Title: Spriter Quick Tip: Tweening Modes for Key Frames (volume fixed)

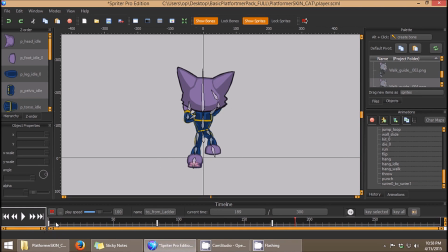And finally, I'm going to show you the tweening method that allows for curves, which can give you effects like easing in and easing out of a given animation or motion. So to demonstrate this, I'm just going to create a new animation.
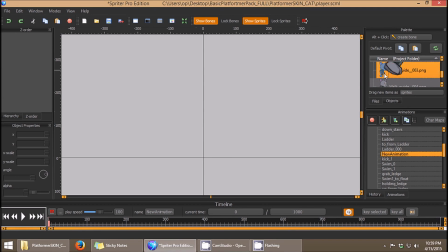And we're going to just drag out one of these full frame cat images here, put it somewhere like there, and then go all the way to the end, and we're going to rotate this cat
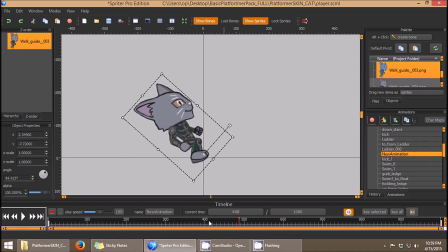like he fell backward and hit the floor. So you're going to see something like this, and you'll see if I play the animation, it's just very linear and it just evenly rotates downward, which does not look very natural for a fall.
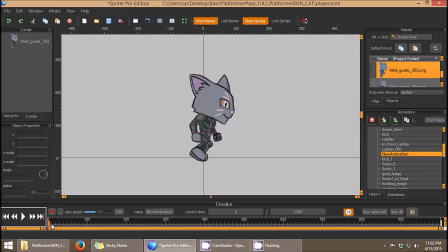So what I'm going to do to make this fall look more natural is right click and choose custom here.
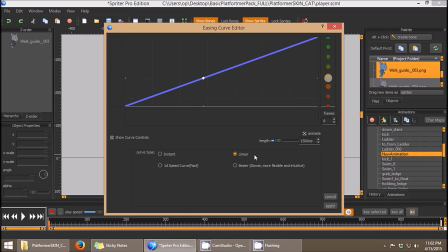And then by default, it's set to linear, which is the standard tweening mode, but I'm going to choose 1D speed curve. As you can see, there are options to choose how many control points I have.
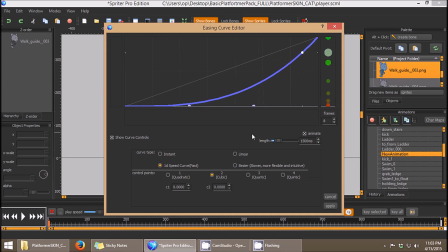Two is plenty for this circumstance. So I'm just going to set the curve like this and we'll click apply.
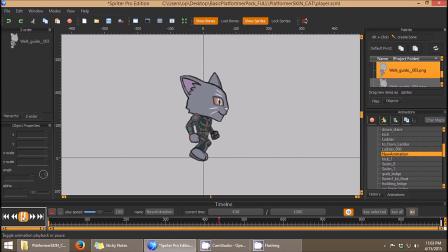And now you'll see when I play this animation, the fall starts more slowly. As you can see, very little movement is happening for the first nearly half
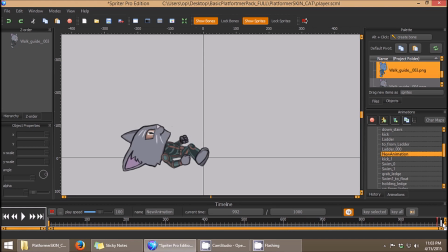of the duration of the animation. And then the falling really picks up speed as we reach the end of the animation. So that would be basically an ease in. So that's the basics of how that work.
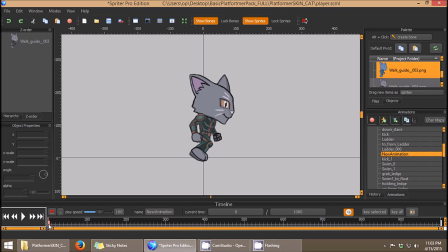As you can see, there's a lot of options for sophisticated curves for easing in and easing out.
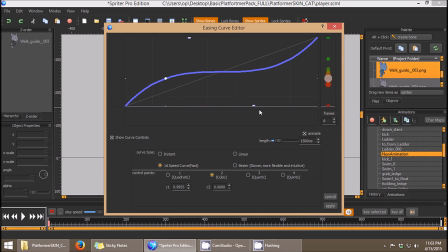If you wanted something to ease out instead of ease in,
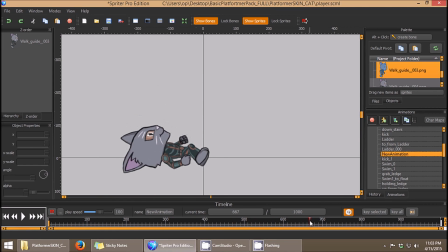which would mean that it would start fast and then slow down near the end, you can see it's very fast at the beginning, and then the entire second half of the animation only covers a short distance. So it looks like that.
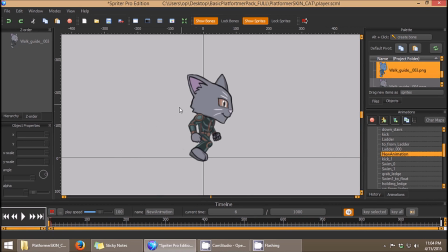It really eases into place. And movements like that, or tweening, or curves like that are extremely useful when you're doing things like having UI elements slide onto the screen. You don't want them to come to an abrupt stop. You would want them to come in fast and then ease nicely into place.
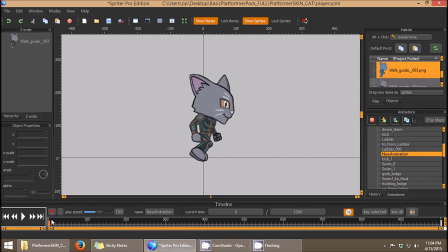So that's the basics of it. Obviously, as you saw, there are a lot of options to play with.
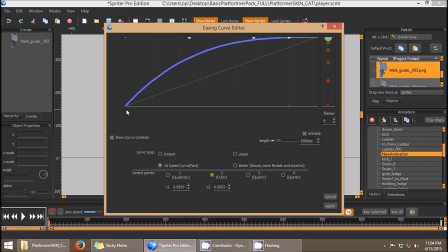And after a little play, you'll figure out how curves in certain directions affect the easing in or easing out. And there's Bezier controls as well, which can really give you an incredible amount of control over the exact
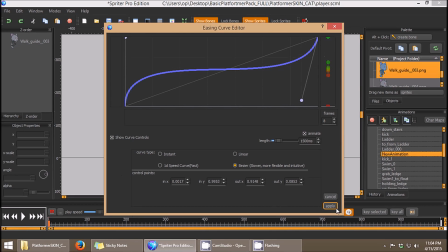shape of your curves for your easing or your tweening. So that's it.
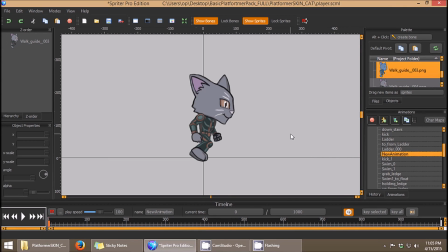Have fun playing with that. Do be careful with any of Spriter's more advanced features. If you're going to be making a lot of animations and you're using a Spriter implementation for any particular authoring system,
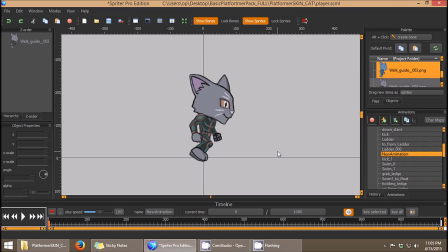you should make sure that that Spriter implementation supports these particular features before you use them, because you might end up making animations that are using features that are not yet supported with that particular implementation. So something to be careful of. Thanks a lot for watching.